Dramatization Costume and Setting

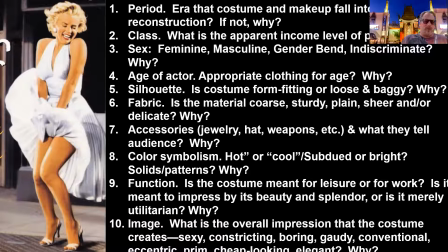[12:14]
Is it meant to show fantasy and wit? What is it about it? What about the class? What is the apparent income level of the person? And note, there's why for each one. This is one of the things you'll be doing as your analysis for your discussion board this week. The sex, is it feminine, masculine, gender-bending, indiscriminate? Why? Why? The age of the actor.
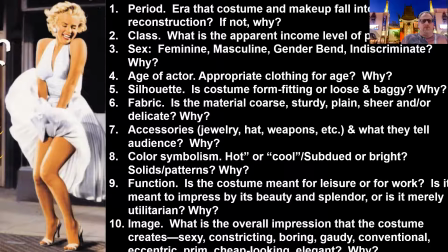[12:33]
Is it appropriate clothing for the age? Why or why not? The silhouette. Is the costume for fitting or loose and baggy? Why? The fabric. Is the material coarse, sturdy, plain, sheer, and or delicate? And why? Accessories. Jewelry, hat, weapons. What they tell the audience about the character? Why?
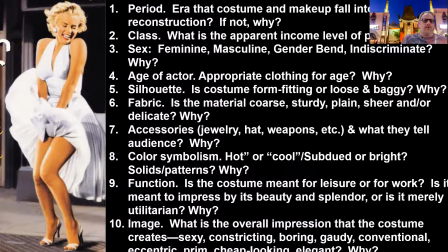[12:50]
Color symbolism. Is it hot? Is it cool? Is it subdued? Is it bright, solid, patterns? Is it natural elements that show up and why? Function. Is the costume meant for leisure or for work? Is it meant to impress by its beauty and splendor, or is it merely utilitarian, and why? And finally, image.
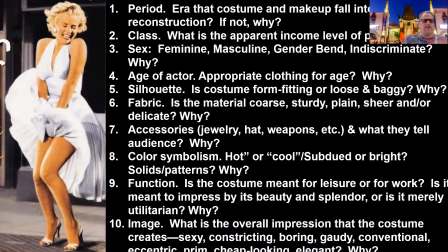[13:08]
What is the overall impression that costume creates? Is it sexy, constricting, boring, gaudy, conventional, eccentric, prim, cheap-looking, elegant, and why? So if we just look at the Marilyn Monroe construction that over here, this looks like a time period somewhere in about the 1950s,
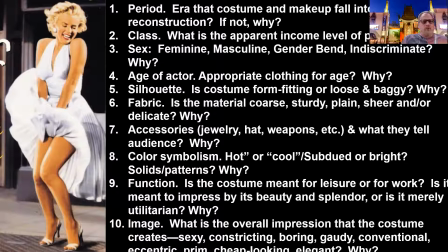[13:26]
early 1960s, we place that dress because of the cut line we're starting to see a little bit of the breast line a fair amount of skin that's coming up so we know it's not going to be much earlier um and so it's kind of women's liberation a little bit it's fun and exciting the class this is
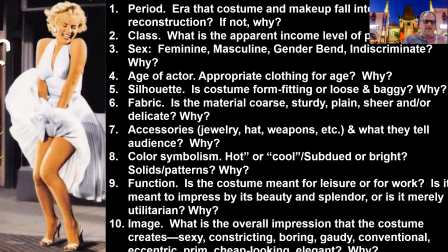[13:42]
a woman who's in the middle class um this is not an upper class dress you can look just there's not all sorts of um fancy jewels there's not it's not be jeweled it's not be studded so this is an upper middle class or middle class dress.
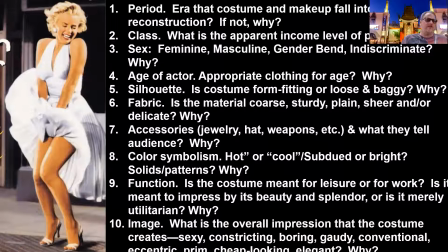[13:56]
The sex, it's clearly feminine. It's meant to show the silhouette and the beauty for the most beautiful women in the world. And the age of the actor or actress in this, she's in her mid-20s, maybe as old as early 30s if she's in a fairly good shape.
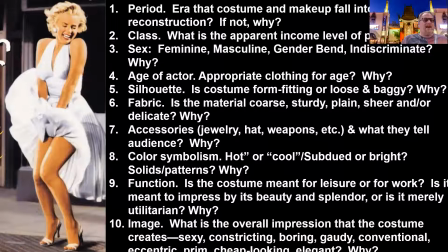[14:10]
She's meant to be seen as a sex symbol. That's flirty though, with that high voice, oh I didn't know it was going to fly up, as she walks over a subway grate. Trust me, any woman in New York knows what happens when you walk over a subway grade. The accessories, note there's very little jewelry, we have a little bit on the earlobe,
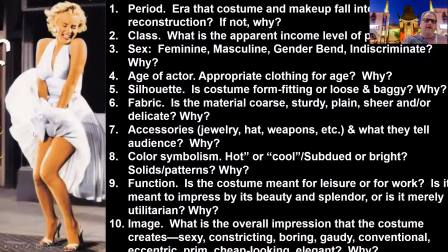[14:28]
but nothing blocking the neckline, which helps the plunging neckline well into our breast line that shows up here. Color symbolism, the idea here, oh I'm sorry let's go with fabric, material coarse, sturdy, plain, sheer, or it's delicate, it actually is so delicate it can fly up with a little mist and she does have on the under garment,
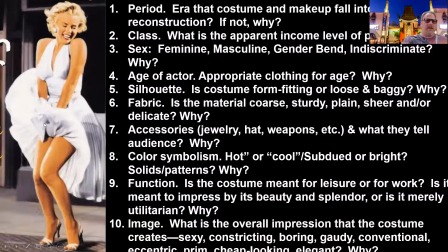[14:48]
so it's not completely risque. The color stuff, it's white. White is about cool, calm, collected, but it's also about purity. And so even though we're showing some skin here, she's got that knockoff, almost like she's a younger girl that basically hasn't been touched.
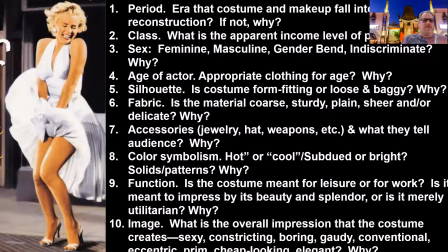[15:04]
She's got virginal purity written all over it. The function, this is a party dress that's meant to go out for leisure. She's not going out to work in this. It appears she's on a date as it flies up and the guy next door looks over like very sexualized about it and finally so it's
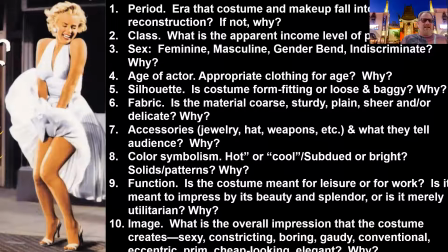[15:22]
a fun playful 25 to 30 year old woman out on a date in this flirtatious manner as she walks over the subway great that's how we evaluate fashion
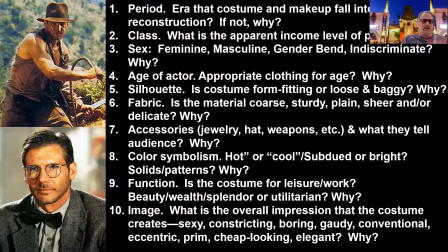[15:32]
and that's what you'll be doing actually as you move forward no we can do the same thing with indiana jones from last um for from the last crusade or from Temple of Doom or from Raiders of the Lost Ark.
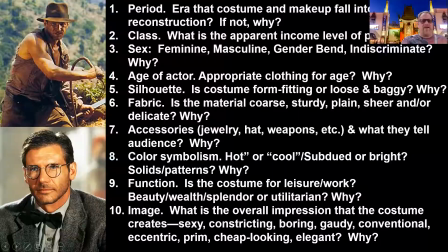[15:45]
We have the archaeologist by day and the badass archaeologist at night out with his whip and his hat.
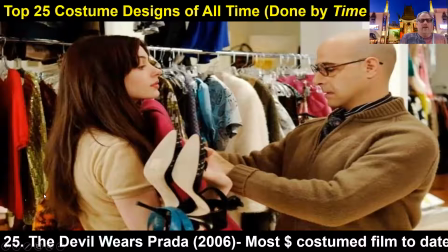[15:53]
Now, some of the top 25 costumes that have ever been done of all time, one of them, of course, is going to be number 25, generally comes in. And so here's a different list. The Devil Wears Prada.
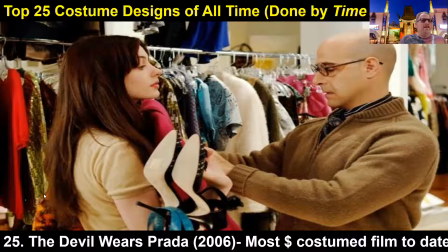[16:04]
This is the most expensively costumed film ever to date that cost well over a million dollars to costume,
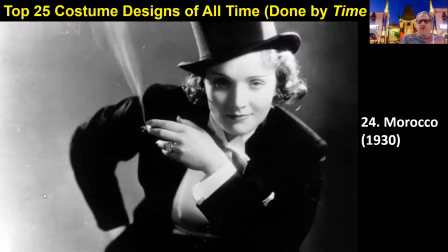[16:10]
just for the costumes. we have morocco um here we actually have the beginning of um gender bending that's actually going to start off really you have this this woman who literally is dressed up and
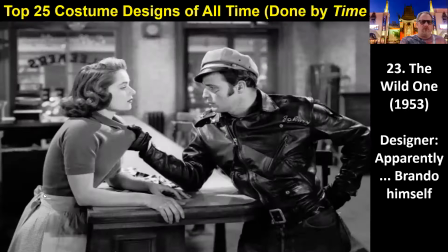[16:23]
much more of a masculine and giving off a masculine vibe even in terms of the way they lean over the wild one supposedly this was designed by marlon brando to show that bad boy leather that we
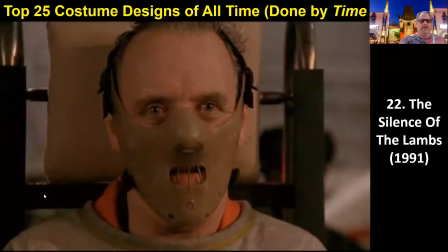[16:34]
see in biker gangs and things all the way down to the day silence of the lambs
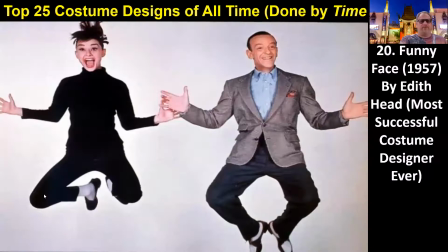[16:40]
this idea of this individual that needs to be protected or needs to be controlled in every aspect with a straight jacket even with the face. Funny face note one of them that's done by Edith Head who is the most successful costume designer ever and Edna from The Incredibles is based
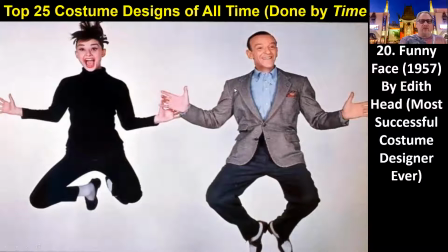[16:58]
upon her and so the idea of this black and white as they dance you see the color symbolism this playful 1960s kind of book.
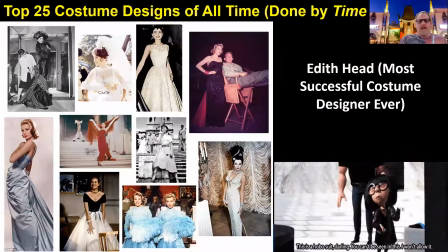[17:09]
Here's Edith Head as well. Most successful costume design ever. More than 30 Academy Awards or 30 nominations. Eight wins. She's spectacular. Black Panther by Ruth Carter. And one of the things I want to tell you, I got to work with Ruth a little bit on Black Panther and working through it. Look at all the details that can go into a costume. So this is my perspective as a someone who worked a little bit on Black Panther.
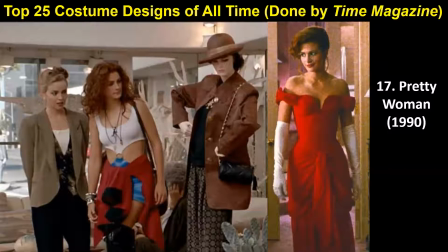[17:35]
Specifically, look at all the detail that goes into as the cultural consultant to make it accurate.
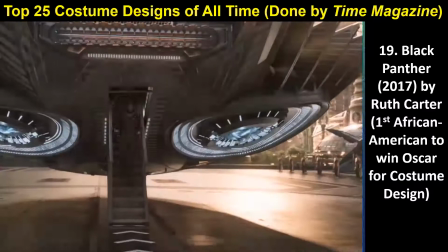[17:44]
Hi, I'm Ruth Carter, costume designer for Black Panther. First African-American to win an Oscar for costume design.
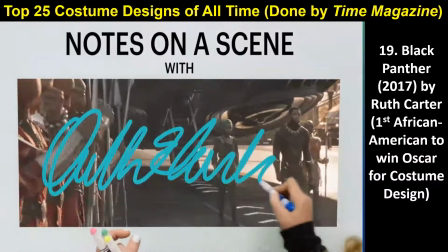[17:50]
And these are notes on the scene. We're talking about the scene where Black Panther arrives in Wakanda after rescuing Nakia.
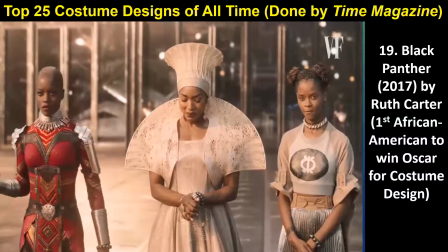[18:01]
He is greeted by his mother, the Queen Ramonda, and his sister, Shuri.
Queen Mother. Princess.
And then we're also talking about the Warrior Fall.
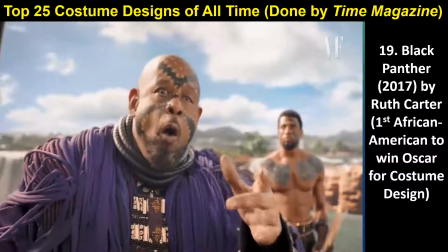[18:12]
The storytelling element has everything to do with honoring tradition,
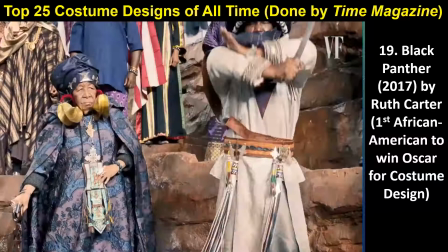[18:17]
the different areas of Africa that have such a rich history and culture.
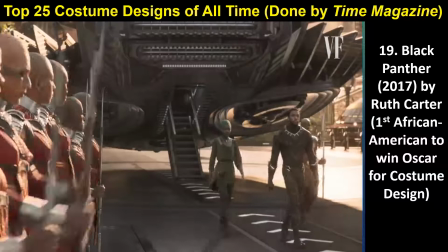[18:22]
So as T'Challa enters Wakanda on the landing pad, we're greeted by the Queen Ramonda.
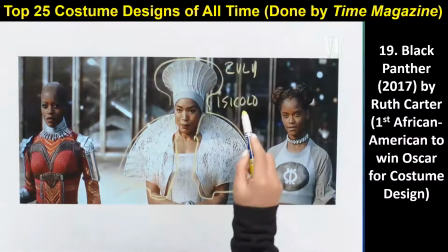[18:27]
She's wearing what I call her shoulder mantle, including the Isikolo, Isikolo, isikolo,
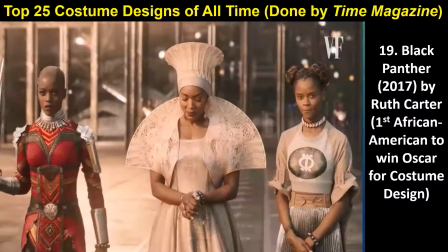[18:35]
which is the South African married woman's hat.
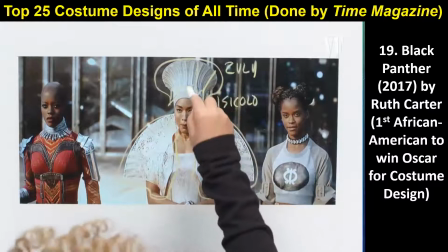[18:39]
And when I looked at this hat, I felt like it looked like a crown, and I really wanted it to be perfectly shaped. And the only way that we could get it perfectly shaped was to have it 3D printed,
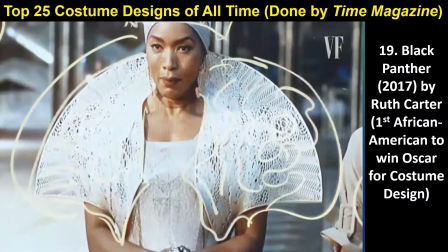[18:52]
along with her shoulder mantle, which is patterned from African women's. Takes about a week to actually make that one isikolo. algorithms that are designing these beautiful lines and this beautiful lace and then it's 3d printed with a flexible material so she can actually get it on and get it off and wear it it's wearable art thank you it is so good to have you back with us and then you have Shuri who is wearing an Adinkra symbol this Adinkra symbol
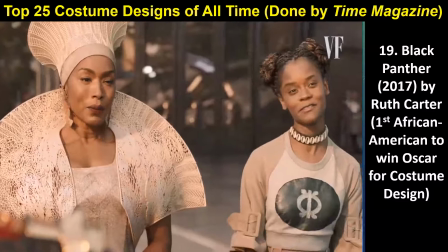[19:21]
means purpose and she certainly has a purpose in Wakanda Did he freeze?
Like an interlock in his life.
Over on your left, you see Florence Kasumba, who is one of our Dora Milaje.
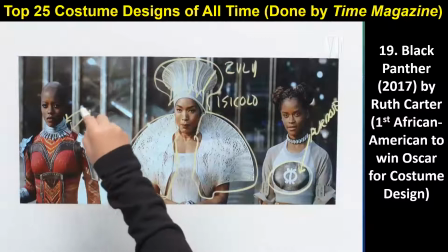[19:36]
She is wearing silver metallic armor.
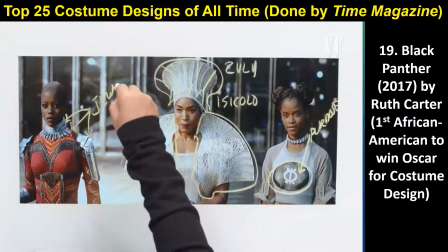[19:40]
Ryan Kugler really wanted all of the armor on the Dora Milaje to look like jewelry,
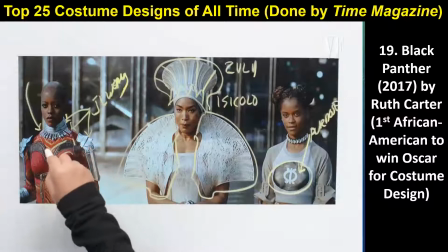[19:47]
and so we made sure that it had a brilliant shine. There's this area of the Dora Milaje that I like to call the harness.
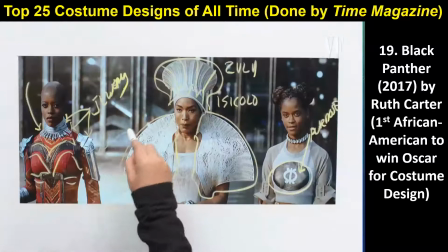[19:56]
I wanted the harness to look like it was hand-tooled, hand-tooled by the same special craftsman of Wakanda that would make the queen's
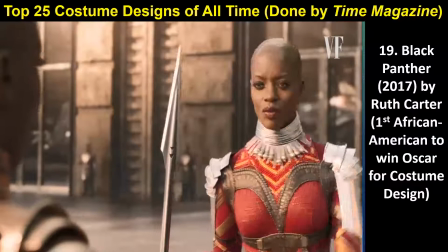[20:04]
costume because it's a great honor for someone to be a Dora Milaje.